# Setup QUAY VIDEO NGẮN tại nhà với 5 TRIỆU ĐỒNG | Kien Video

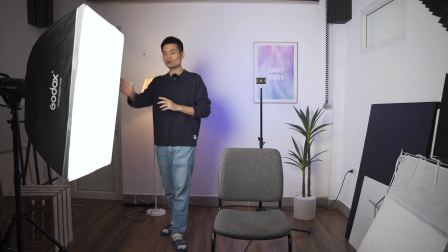Tiếp theo là với cái cây Godox SL60W này
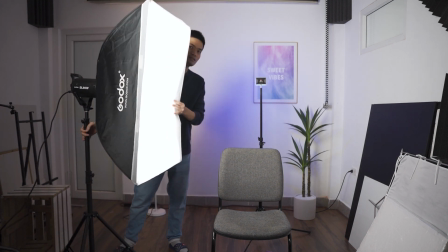Thì mình sẽ để nó song song với cả cái vị trí mà mình ngồi Như các bạn thấy là cái shop box này nó đang vuông góc với cả mặt đất
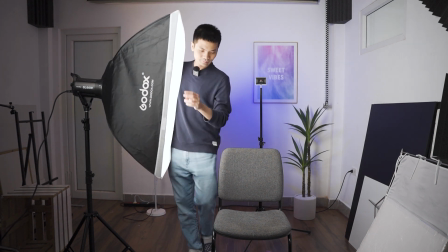Đó Và khi mà setup ấy Thì có một cái lưu ý đó là
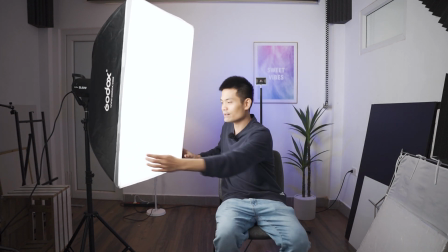Các bạn sẽ quay cái đèn này về phía trước một chút Chúng ta tránh cái việc là cái đèn nó bị xoay về đằng sau nhiều quá Khi mà cái cây đèn này nó bị quay vào tường nhiều quá
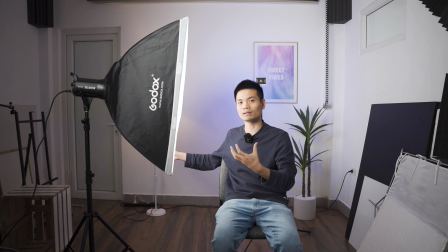Thì nó sẽ gặp phải 2 vấn đề Một là chúng ta sẽ không nổi bật hơn trên nền nữa Thứ 2 đó là nó sẽ làm giảm cái hiệu ứng của cái cây đèn màu xanh ra trời đằng sau Vì vậy mà khi setup thì các bạn hãy quay cái đèn này ra
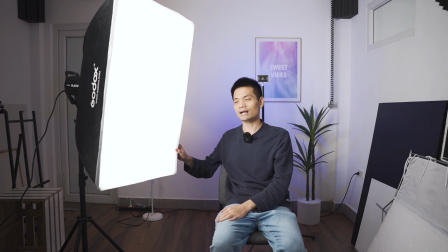phía trước một chút như thế này Tránh đánh vào tường Và công suất của đèn thì hiện tại mình đang để là 90%
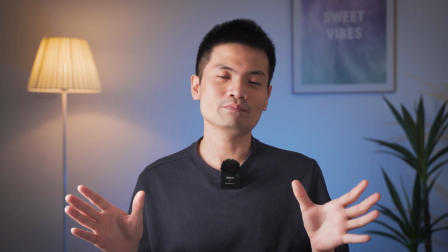Đây chính là cái video thành phẩm sau khi chúng ta đã setup xong Mình sẽ bật thử lại từng cây đèn một để cho các bạn xem là hiệu
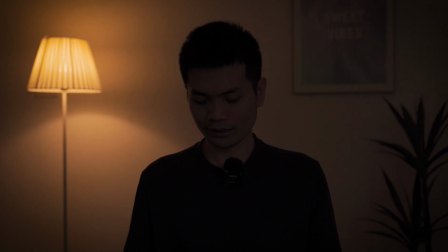ứng mà nó tạo ra như thế nào nhé Đầu tiên là cái đèn ở phía sau lưng mình này Và là key line này
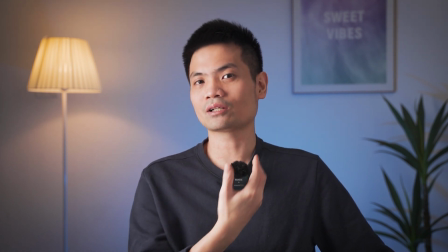Đó Trong trường hợp mà các bạn muốn cái phần nửa mặt còn lại này nó sáng hơn ấy Thì chúng ta có thể sử dụng một miếng sốt Hoặc
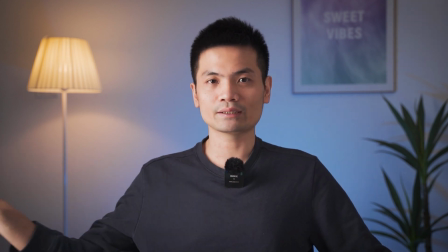là miếng hắt sáng 5 trong 1 Và chúng ta đặt ở lối diện của cái cây đèn này Thì tác dụng của nó là nó
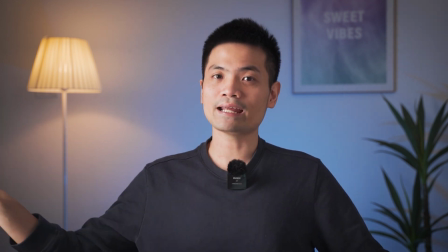giúp hắt ngược lại cái ánh sáng của cây đèn lên mặt của chúng ta Mình sẽ thử cho các bạn xem nhé
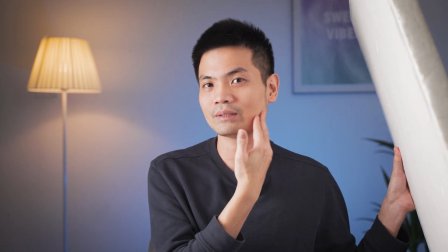Đó các bạn thấy là mặt của mình nó đã sáng hơn rồi này
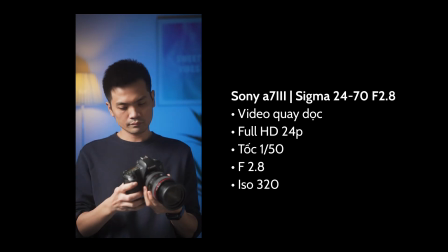Bỏ ra thì nó sẽ tối hơn này Cách setup này cũng rất là phù hợp Nếu như mà các bạn muốn quay những cái video dọc Hoặc là quay video bằng điện thoại Mình sẽ show kết quả ở đây
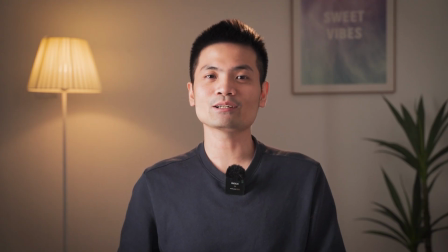cho các bạn xem nhá Trong trường hợp mà các bạn không thích cái ánh sáng xanh đỏ tím vàng ấy Thì không cách setup nữa Đó là chúng ta
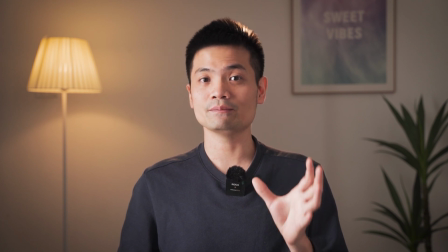sẽ quay ngược cái đèn mini đánh về phía vị trí mà chúng ta ngồi Cái nguồn sáng này nó sẽ giúp tạo ra ánh
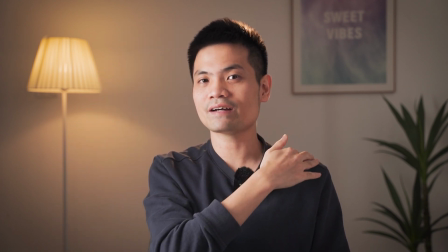sáng ven ở trên tóc này Ở trên tai này hay ở trên vai của chúng ta Và làm cho chúng ta nổi bật hơn Bây
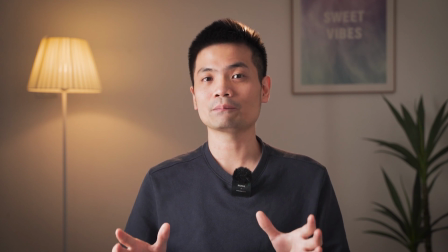giờ mình sẽ thử tắt và bật lại cây đèn này Để các bạn xem kết quả nó ra như nào nhá Bây giờ mình sẽ tắt nhá
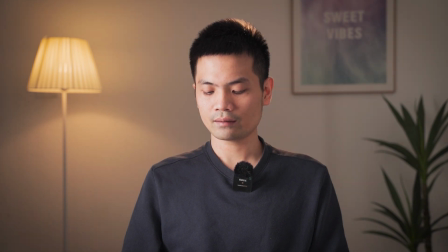Bật này Đó, các bạn thấy hiệu ứng ánh sáng trên tóc mình chưa? Vừa rồi thì mình đã chia sẻ với các bạn một cái setup rất là đa dụng Chúng ta vừa có thể quay video ngang, vừa có thể quay video dọc Và sử dụng nó cho rất là nhiều mục đích khác nhau Hy vọng là sau video này các bạn có thể tự setup được một góc quay cho riêng mình Đừng quên like, subscribe và nhấn chuông để mình có thể chia sẻ với các bạn rất nhiều những cái setup khác nhá Xin chào và hẹn gặp lại